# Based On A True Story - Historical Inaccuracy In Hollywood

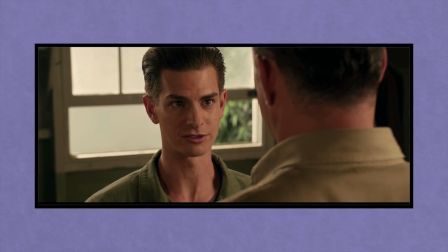There's a scene early in Hacksaw Ridge where Doss ties a rope knot incorrectly, and Vince Vaughn's character insults him about it.
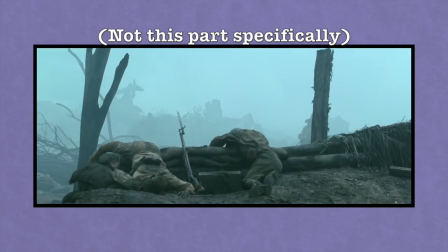Later on, when Doss is saving him with that knot, there's a joke about it. Vince Vaughn's character wasn't saved by Doss, but placing him in that situation allowed for some dramatic irony. Other times, things are exaggerated to amplify the emotion that they're meant to bring out. This is Hacksaw Ridge in the movie, and this is Hacksaw Ridge in real life.
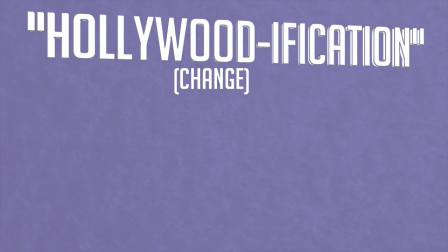Hollywoodification. I'm doing air quotes.
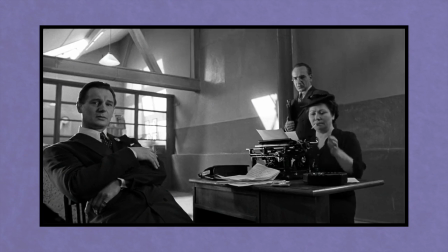Hollywood and cinemagoers love spectacle and relatable characters, and it's hard to relate to someone on screen who you can't sympathize with or like.
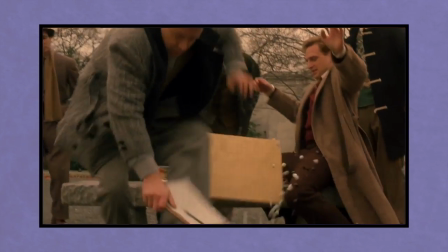John Nash was a difficult, unlikable guy in real life. Strange, antisocial, rude, self-obsessed, and childish.
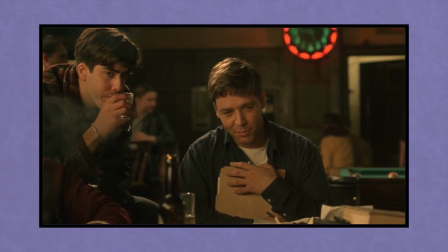In the movie, he was an overall nice guy with a few eccentricities.
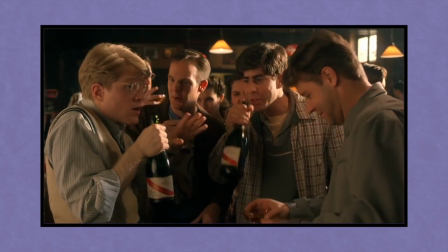The filmmakers did this to bring the audience closer to Nash and make him more deserving of our support and sympathy when things got rough for him.
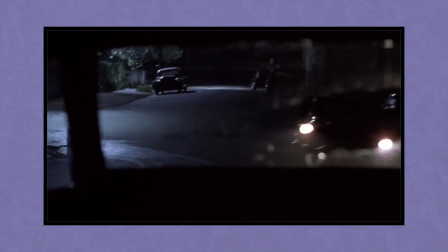Having an action-packed car chase is more gauging than wandering Europe.
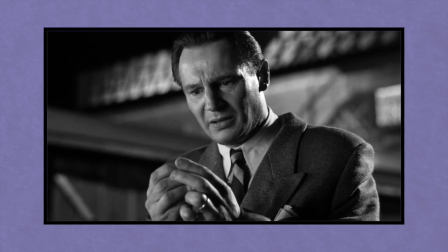Evidence of Oskar Schindler having a hand in planning Poland's invasion was ignored because it conflicts with the core plot of Oskar Schindler saving Jews from the Nazis.
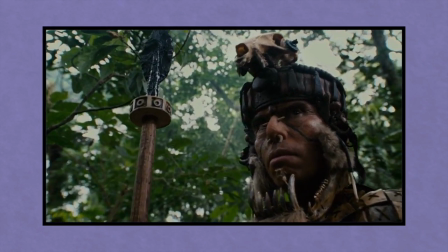And sometimes it's the opposite. The flamboyant costumes of the bad guys in Apocalypto make it painfully obvious that they're bad guys.
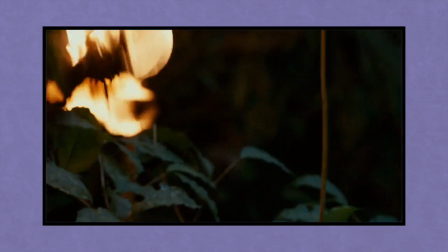They have no redeeming qualities and you can't relate to a guy with human jawbones as epaulets.
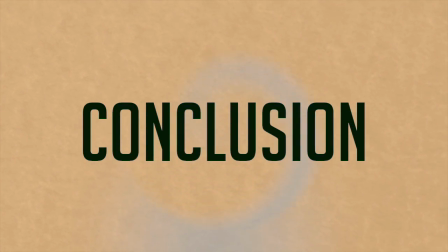While movie adaptations by definition can't be 100% true to the whole thing and aren't documentaries, we expect a certain level of honesty going into them.
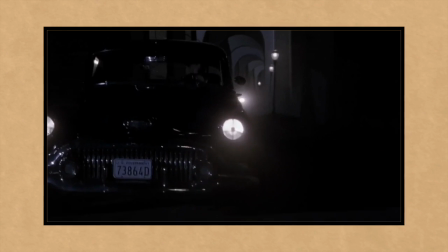Often creative license and entertainment factor exceed the importance of telling the whole truth. If you want that do some research or read a biography.
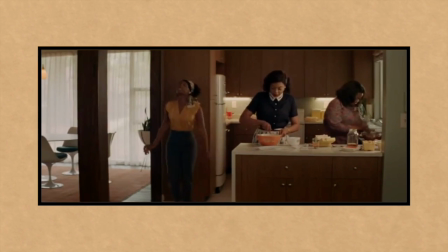I'm not trying to denounce historical movies They're important in raising awareness of people and events that the public might otherwise not be aware of and they're definitely movies that go To the distance to tell the truth.
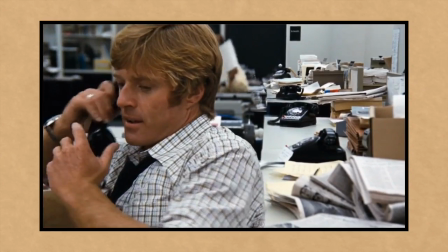Just keep in mind that these movies are based on true stories Being skeptical is important Especially in our day and age and these movies are
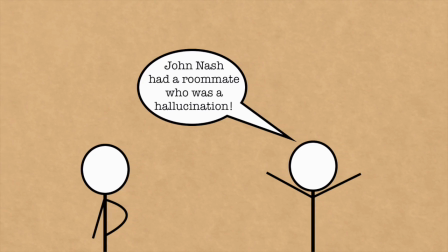a good place to be a bit skeptical in and while questioning can reduce the amount of Incorrect historical information people think is true I don't think I'm ever
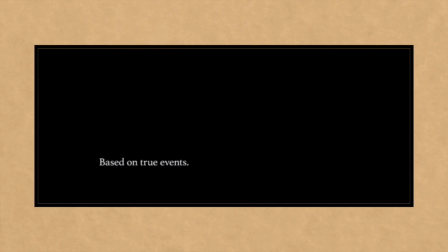going to be able to watch a movie that's based on a true story in the same way again